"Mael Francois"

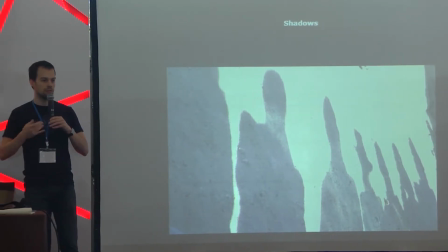Most of the time, adding a light will always do the trick, and it will help to blend colors together.
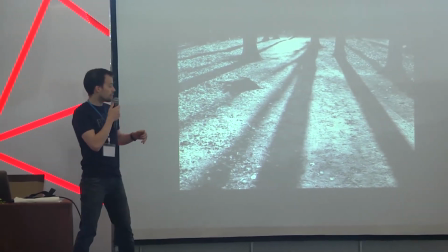Even on a black and white image, even though we don't have, like we have these very sharp and very dark shadows,
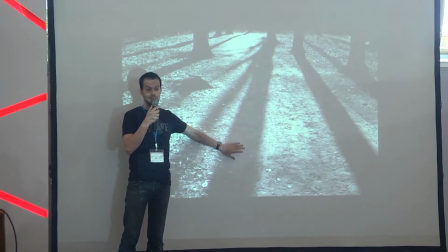there is still some density into it because we have some
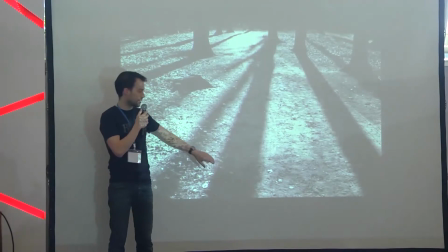kind of a field light coming from the sky that's still bringing up some details in it.
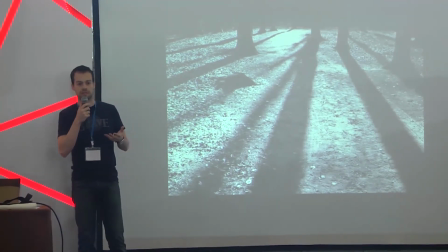If I only had selected a gray shadow for that, it would have been flat and wouldn't have worked very well.
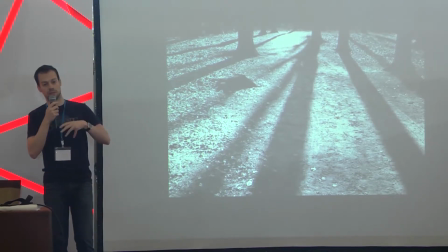But by just having a second light, in this case the skylight,
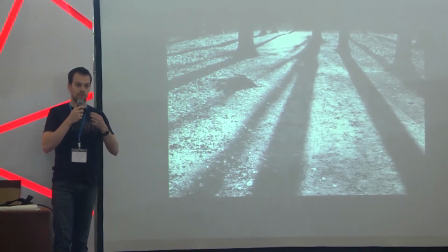bringing up some texture, bringing up some detail into my shadows,
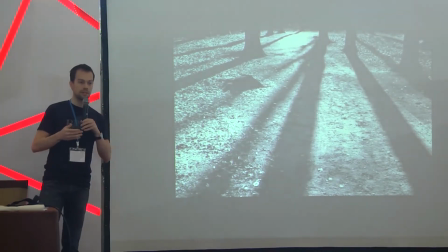I avoid to have the flatness that can be brought by just texturing my shadows.
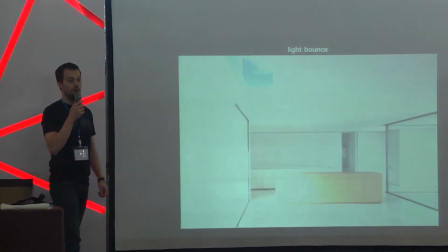So a third light property is the light bounce.
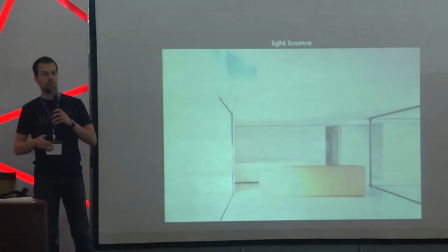When you have light coming into a room, we are in a pretty big room,
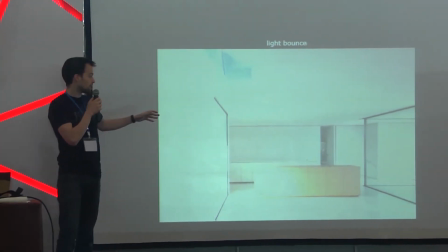so it's not very visible here, but in this example, we have one light source.
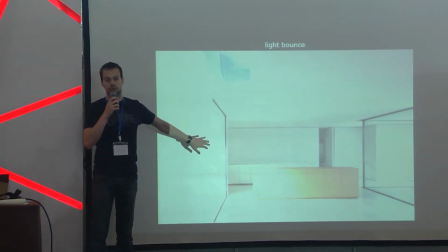The main light source is coming from the left window, and it's a sunlight, and when the
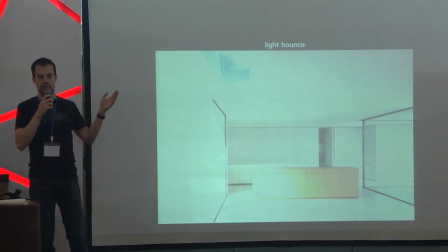sunlight hits whatever it's happening inside, the light starts bouncing around.
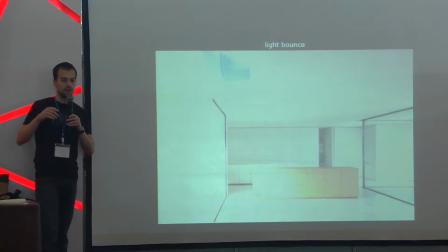You have to think of lighting as a series of bouncing. Most of the time, when the light is bouncing around, it's just bringing up detail.
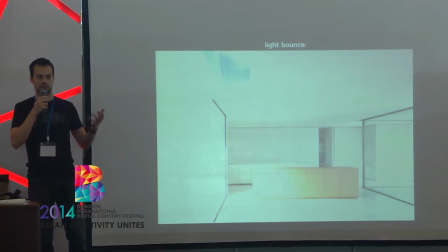It's bringing up life to whatever is happening to your environment.
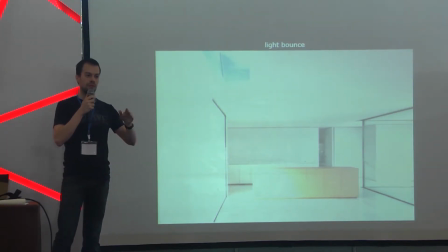So when light moves through space, it loses its intensity, it loses its energy.
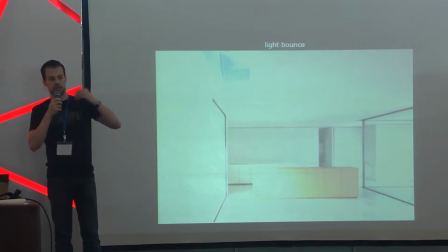So when we are doing several bounces of lighting around a closed space,
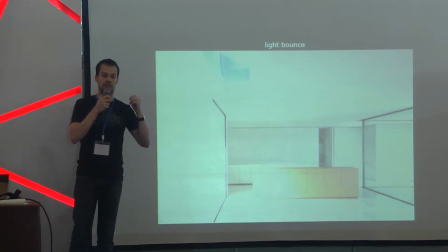every bounce is less intense than the previous one.
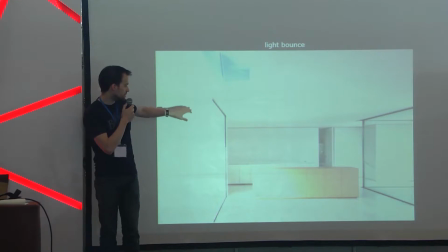As you can see, we have the light coming from the sun. So it's very bright in this area because it's hitting the sun directly.
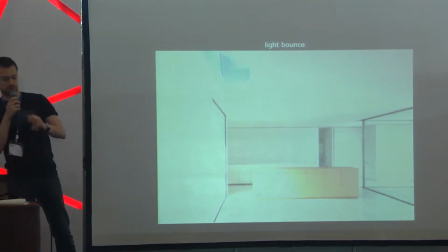I'm going to use that, it's going to be easier. Over here,
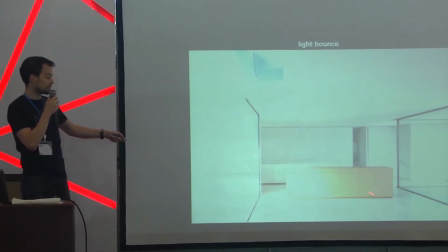so we have the direct light hitting the floor, so it's very bright.
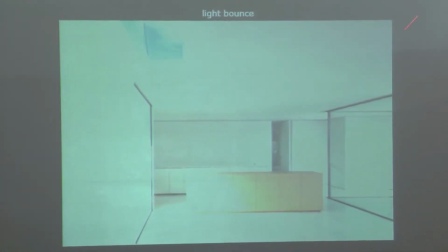So the light is coming this way, and then it starts to bounce around in all directions. But when it bounces around, some of the light has been absorbed by this material, by these objects.
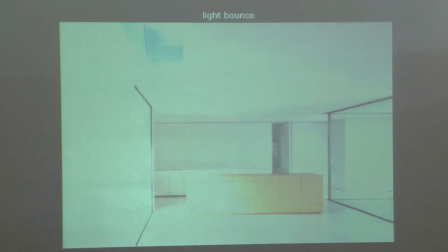It has been absorbed and sent back to you, and this is why you can see the object's color. But by being absorbed and starting to bounce around, it will lit the other objects.
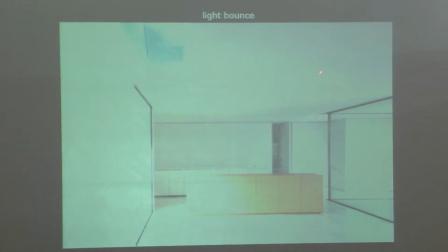But as you can see, it's losing its intensity with each bounce, and then we have a first bounce here, lighting up the ceiling, and we have a second bounce starting to light up the walls and the interiors,
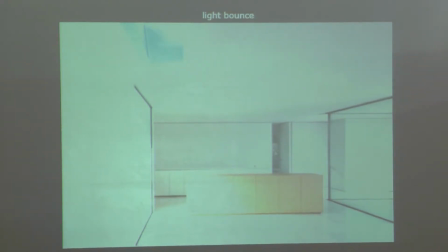and then we have third and fourth bounces, but you cannot really see the results of them because it's very small. When light travels, it loses energy and intensity at every bounce,
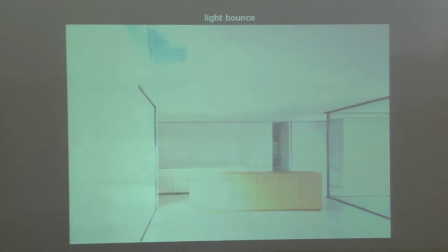but also depending on the distance that it travels.
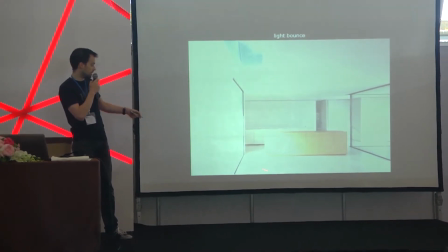So as we can see here on this bounce here, like we have the intensity is brighter
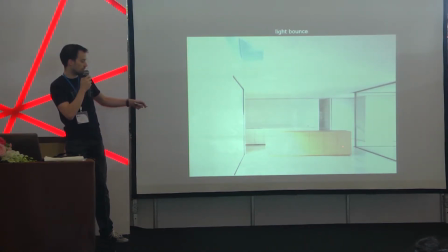very close to the window than further away.
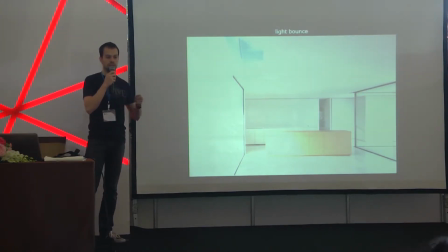And the reason is simple, is that the more distance light travels, the more energy it loses.
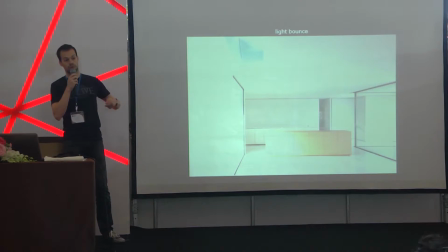So when you are further away from a light source, it's less brightly lit. So that's why at every bounce, the light loses energy because of the objects. It takes the object's color, and then it loses again energy because of the distance it travels.
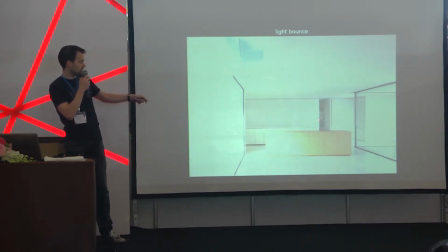Where we can see on the wall here that the bounce coming from these guys is losing its energy and it's decreasing in intensity.